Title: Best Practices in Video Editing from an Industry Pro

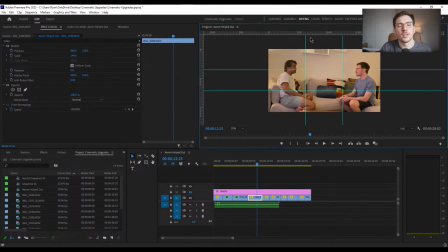percent vertical and now we have the rule of thirds on top of your composition now that it takes a little bit of time doesn't take too long honestly I mean we just did it in under like two minutes but if you're doing it a lot you can go into your view and under
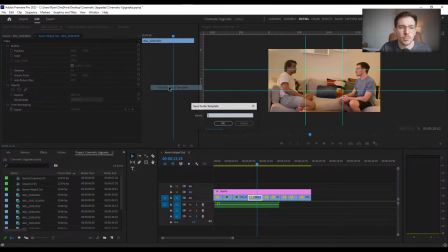guide templates all you have to do is click save guides as template and give it a name we'll call it rule of thirds and now whenever
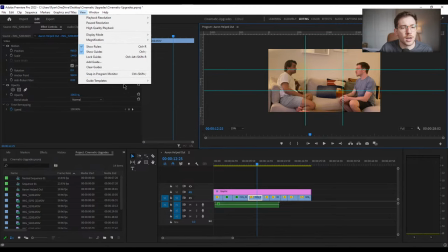we pull up new pieces we can easily go down to view guide templates and have the rule of thirds pop up if at any time you want to get rid of it you can either clear the guides entirely um we'll bring it back by going guide templates rule of thirds and you can also keep them there but just
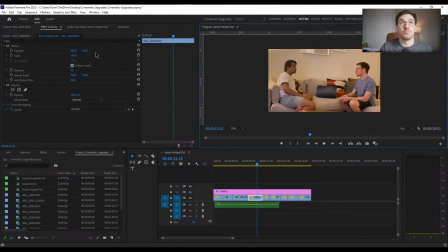hide them by going and saying show guides but now you've got lines on your composition you're like how does this make
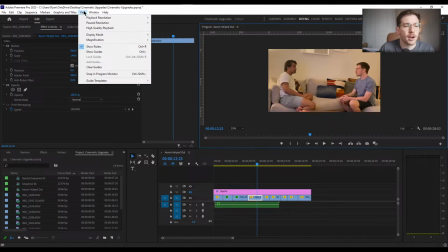my piece better um aaron was kind enough to help me out with
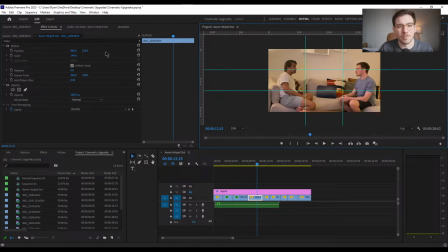creating some examples of how you can frame your shots but i also went ahead and i went and grabbed some stock footage that we can use to just see how we can take a ordinary composition
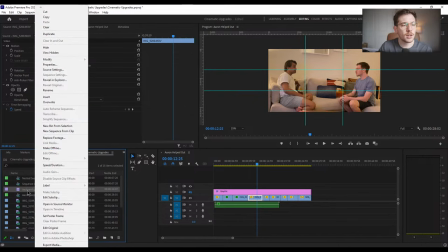and kind of change it up to make it more attractive with the rule of thirds so i want to go here and i'm going to click new sequence from clip
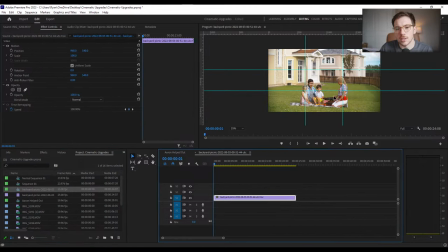and you can see here we have this nice family having a picnic in their very empty backyard and uh they are kind of just haphazardly placed in the composition and as an editor you know you always want to
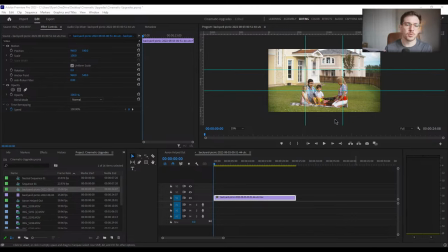have a connection to the production and if you are able to identify your um aspect ratio and framing before you even get to editing you can do some more creative things but let's be real that's not always
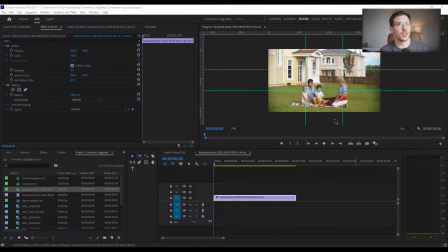the reality a lot of times you get footage and you are then kind of in charge of updating it peter in the chat says they need some landscaping yeah i very clearly probably this was a empty home and people came to go um filming but as you can see we have our rule
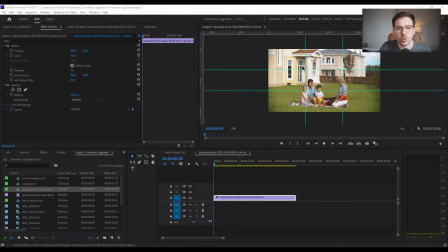of thirds on top of here and the thing about the rule of thirds is you kind of want to place your points of interest on either these intersections or you have them line up with maybe a horizontal line that can go across these landscapes or these verticals so um if we just watch
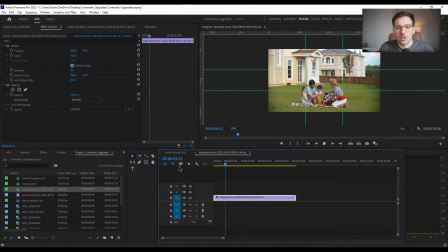it as is um they're just here and they're you know pulling those grapes out um but what we can do is we can go into the uh effects property panel on the effects control and under motion we
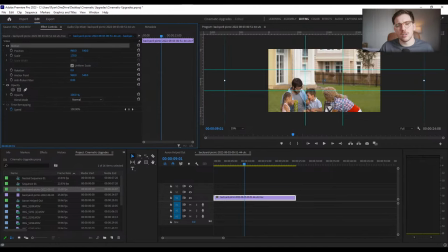have position and scale so if we bring up the scale um we move it around maybe we put you know the dad up here at this intersection we zoom in a little bit more um maybe not too much because we also want to have the mom kind of at also this intersection and now
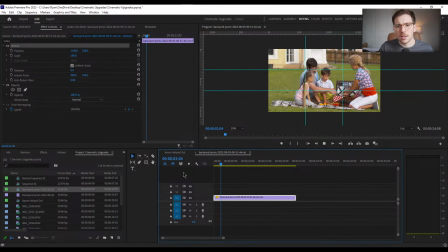if we play it again it has a completely different feel it feels way more professional it's still the same shot we haven't really done much to it and it still makes things exciting you can even continue that and depending on the quality
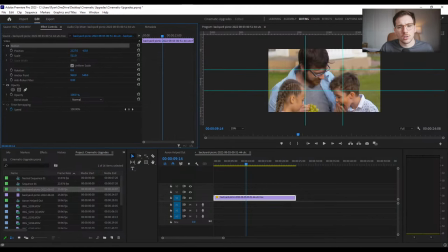of your footage you know you could even zoom in more if you wanted to and if we do this then we have the intersection of both the father and the son both kind of at these intersections um and with that it makes for a more interesting shot feels more cinematic feels a lot better
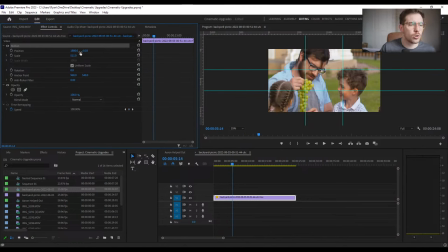let's say you also wanted to go back and you wanted to have like a real wide shot it might be best to take the horizon line that you have here and you can go and maybe like depending on the mood that you want if you wanted to have like a
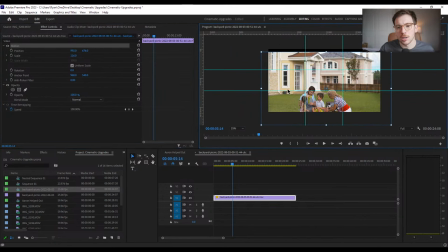full house kind of vibe uh you could go and potentially uh line it up on the bottom so that it has a focus on the house uh